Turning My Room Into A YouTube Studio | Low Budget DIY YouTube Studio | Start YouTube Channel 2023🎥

The number two thing that I do is to use a microphone. So I am also currently using a shotgun microphone, or I can use a collar microphone, which works great to curb echo because it's just so close to you. And another thing that I've been meaning to do for a long time, and that you can also consider doing, is to invest in acoustic sound panels, which you'll easily find on Amazon. So basically those are used to cover the wall surfaces which are uncovered, so that the voice, so that your sound doesn't get reflected, it gets absorbed, and there's very less echo using those panels. The next thing that we want to take care of is the lighting. So right now, like you can see, there's good light falling on my face, even though the main tube light is switched off, because I'm sitting right in front of the light source, which is the direct natural light, which is the sunlight. So let me actually show you that space.
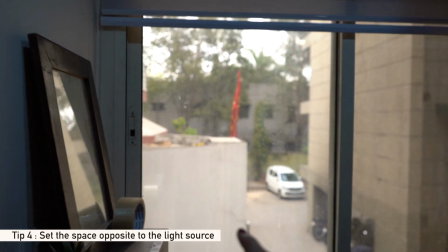4:58 I was sitting right opposite to that, and this is where the natural light comes from, and I was sitting here.
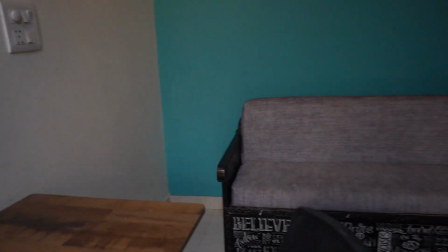5:05 So now what I know is that I want to set up my space in a manner that it looks good from over here. Another thing that I want you to keep in mind when it comes to lighting is that if you're shooting against the wall, which you can,
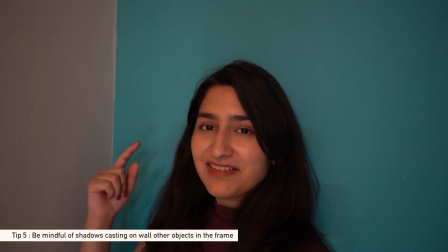5:18 which is completely fine, don't do it in a manner that casts a shadow on the wall like it is doing right now. So what you can do in that situation is that move away from the wall a little bit to avoid those shadows getting visible in the frame. So that's number one thing. And also try not to place an object which casts a shadow on another object in the backdrop or another or on the wall.
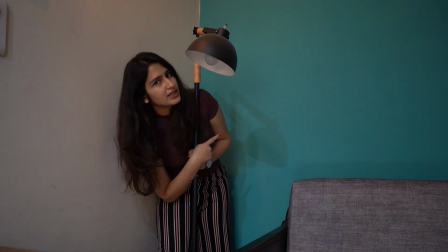5:40 Like for example, so now this is a shadow that won't look good in your backdrop, and I'm actually not able to place it in this small location.
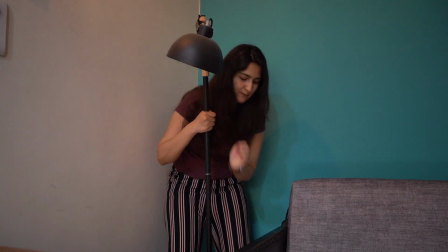5:48 So for this to be also placed well and not to cast a shadow, so I'm probably gonna just get rid of this and place a plant over here instead.
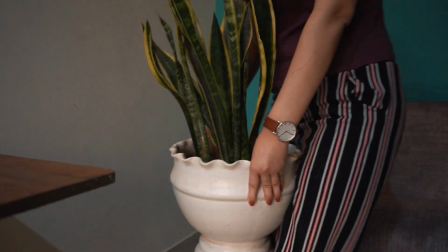Taken care of few of the technicalities and done all the basic stuff. Now comes my favorite part, which is to make it more visually appealing, and secondly to add the you factor in the room, because you're going to be working in this room. So there are a couple of things that I can think of. Like the number one thing that I want to do is, because the color of this wall and the color of this gadda that we've kind of just added on this, you know, bench like sofa. This is actually hardly a sofa. And alright, so I want to add some colorful cushions over here, and I had ordered some cushion covers from Amazon long back. So that's what I want to do, one. Two, I want to create a vision board, because I've always like, even though the ear again looks pretty ugly, but I still want to be able to have some positive vibes in the room, and I want to have some visions, you know, in front of, because I believe a lot in law of attraction.
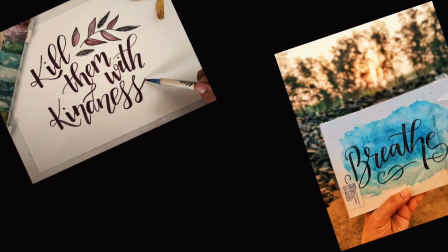6:59 So I want to create a vision board. Then I have a couple of doodles and artworks that I've made during the course of years when I've traveled, like while traveling. So I want to have them in my room as kind of a memory.
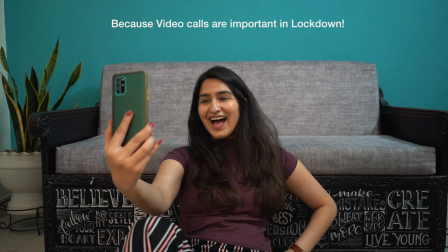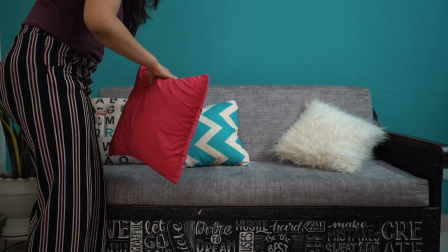Also ordered a very nice color, a nice yellow colored throw for this sofa, because I really like the combination of yellow and teal and blue. So but I really can't find it right now. So I am going to do this jugaad, and this is like a scarf, a woolen scarf that I have.
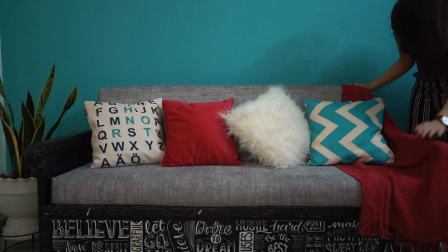7:45 So I'm going to use this as a throw for now. Alright, I think that does look good.
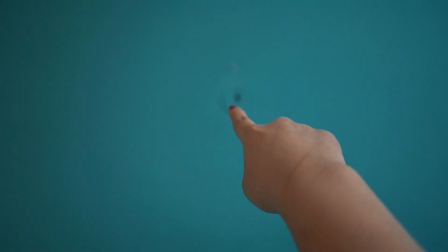7:57 I want to move on next to this wall. So I have, as you can see, there's one nail over here.
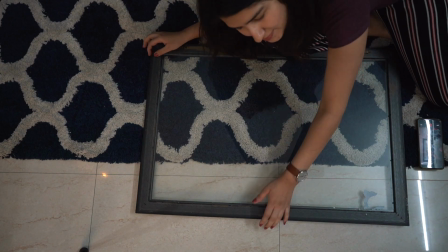8:04 So I want to use this and put like a large frame. So this is an old frame that I have, and this is a glass.
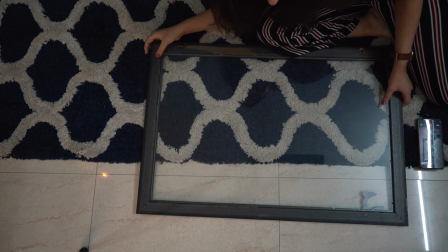8:12 So I'm going to try to put on my artworks and my doodles here somehow.